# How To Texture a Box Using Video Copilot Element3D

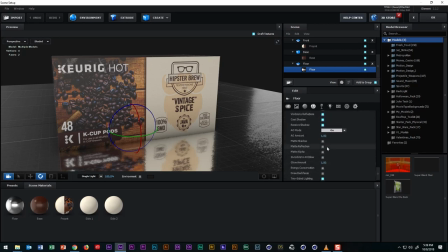And if we scroll all the way down to the bottom, we see two options that we need to enable: matte shadow and matte reflection.
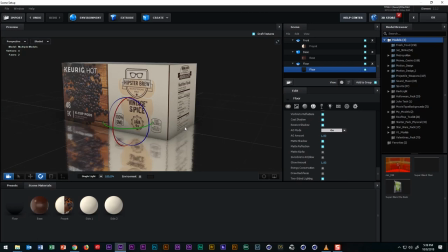And if we enable those, we see right away that the floor disappears, but the shadow and the reflection remain.
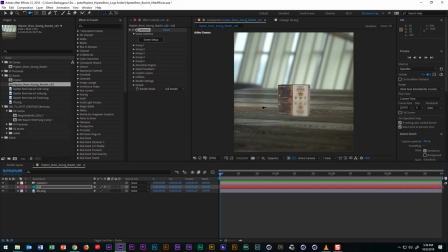So let's click OK to exit out of Element. And now we see the result that we were after. So those are the basics of adding textures to different sides of a box using Element 3D and After Effects.
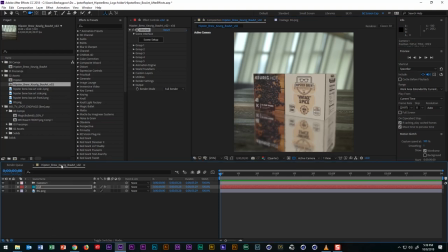And since this tutorial has already gotten to be pretty long, let me go to the project I already created to show some additional finishing touches that I made.
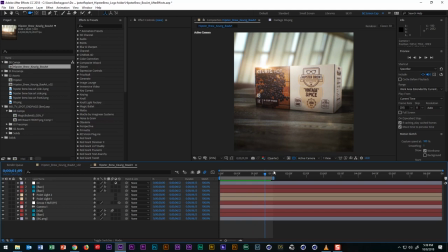So I actually toned down the reflection of the box in the floor. And if you go into the render settings of the plugin and twirl down ambient occlusion and then enable it and change the default from SSAO to ray traced, you'll get more realistic contact shadows.
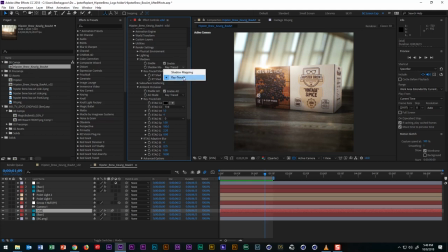And I also enabled shadows and I changed those to ray trace as well. And then I added some lights with shadows enabled as well to make it sit in the scene and look a little bit more realistic.
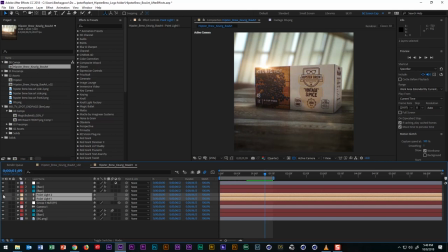Here's the lights on and here are the lights off. And I'll turn them back on. And beyond that, I added some Video Copilot optical flares. And I actually created 3 layers of this, and one for the background.
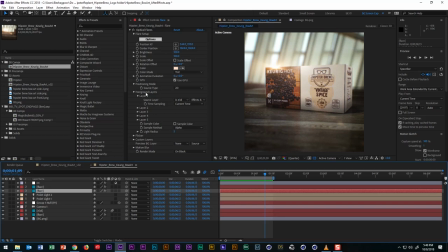And there's another layer that will be occluded if the box is moving. And then there's one layer, another layer on top that kind of gives kind of a little bit of an extra glow on top of it. So lastly, I added some color correction on top of that with an adjustment layer. And starting with a curves adjustment to add some contrast,
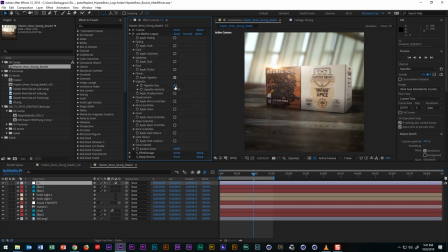I then added Red Giant's Misfire Vignette, which is my favorite vignette plugin. And on top of that, I added Sapphire's film damage and disabled all of the features except for the grain, which I also reduced slightly.
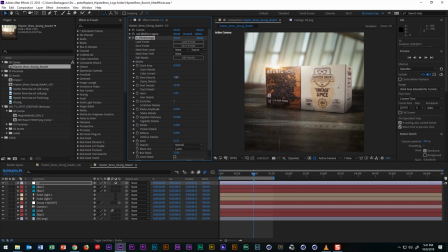And I used film damage instead of the Sapphire grain because for whatever reason, I just feel like the grain inside of film damage is so much more realistic than the actual grain plugin. But you could use that as well too.
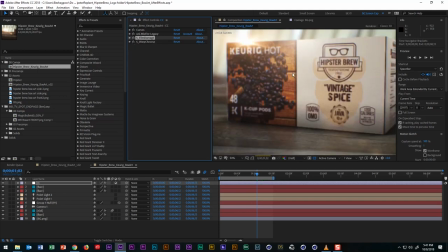And lastly, I added Sapphire's warp chroma to give the entire image a hint of chromatic distortion, so it doesn't look quite 3D or digital. And when I say a hint, I do mean a hint.
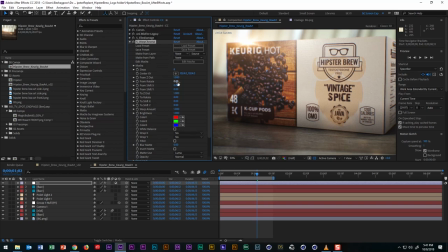The value that I have set here is really, really low. So that's it for now. And if you found this quick tip helpful, please give the video a thumbs up or a like. And if you have any questions, leave me a comment below and please hit the subscribe button as well as that
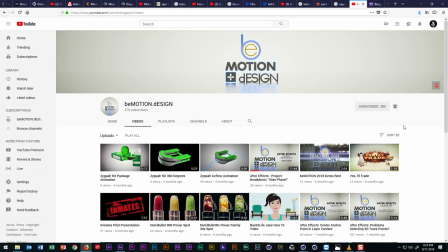little bell icon next to it so you can be notified when new content is posted on this channel.
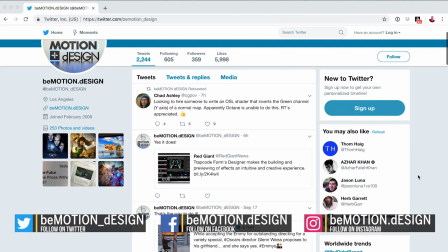You can also find and follow me on Twitter, Facebook, and Instagram.
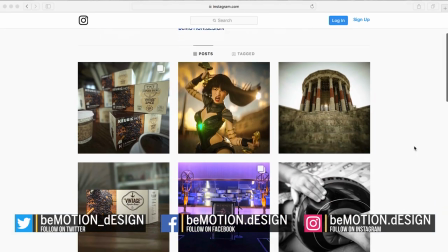I post pretty regularly on those social channels. So to get your own copy of Element 3D or any of the other plugins discussed in this tutorial, click the links in the description below. Thanks again. Bye-bye for now.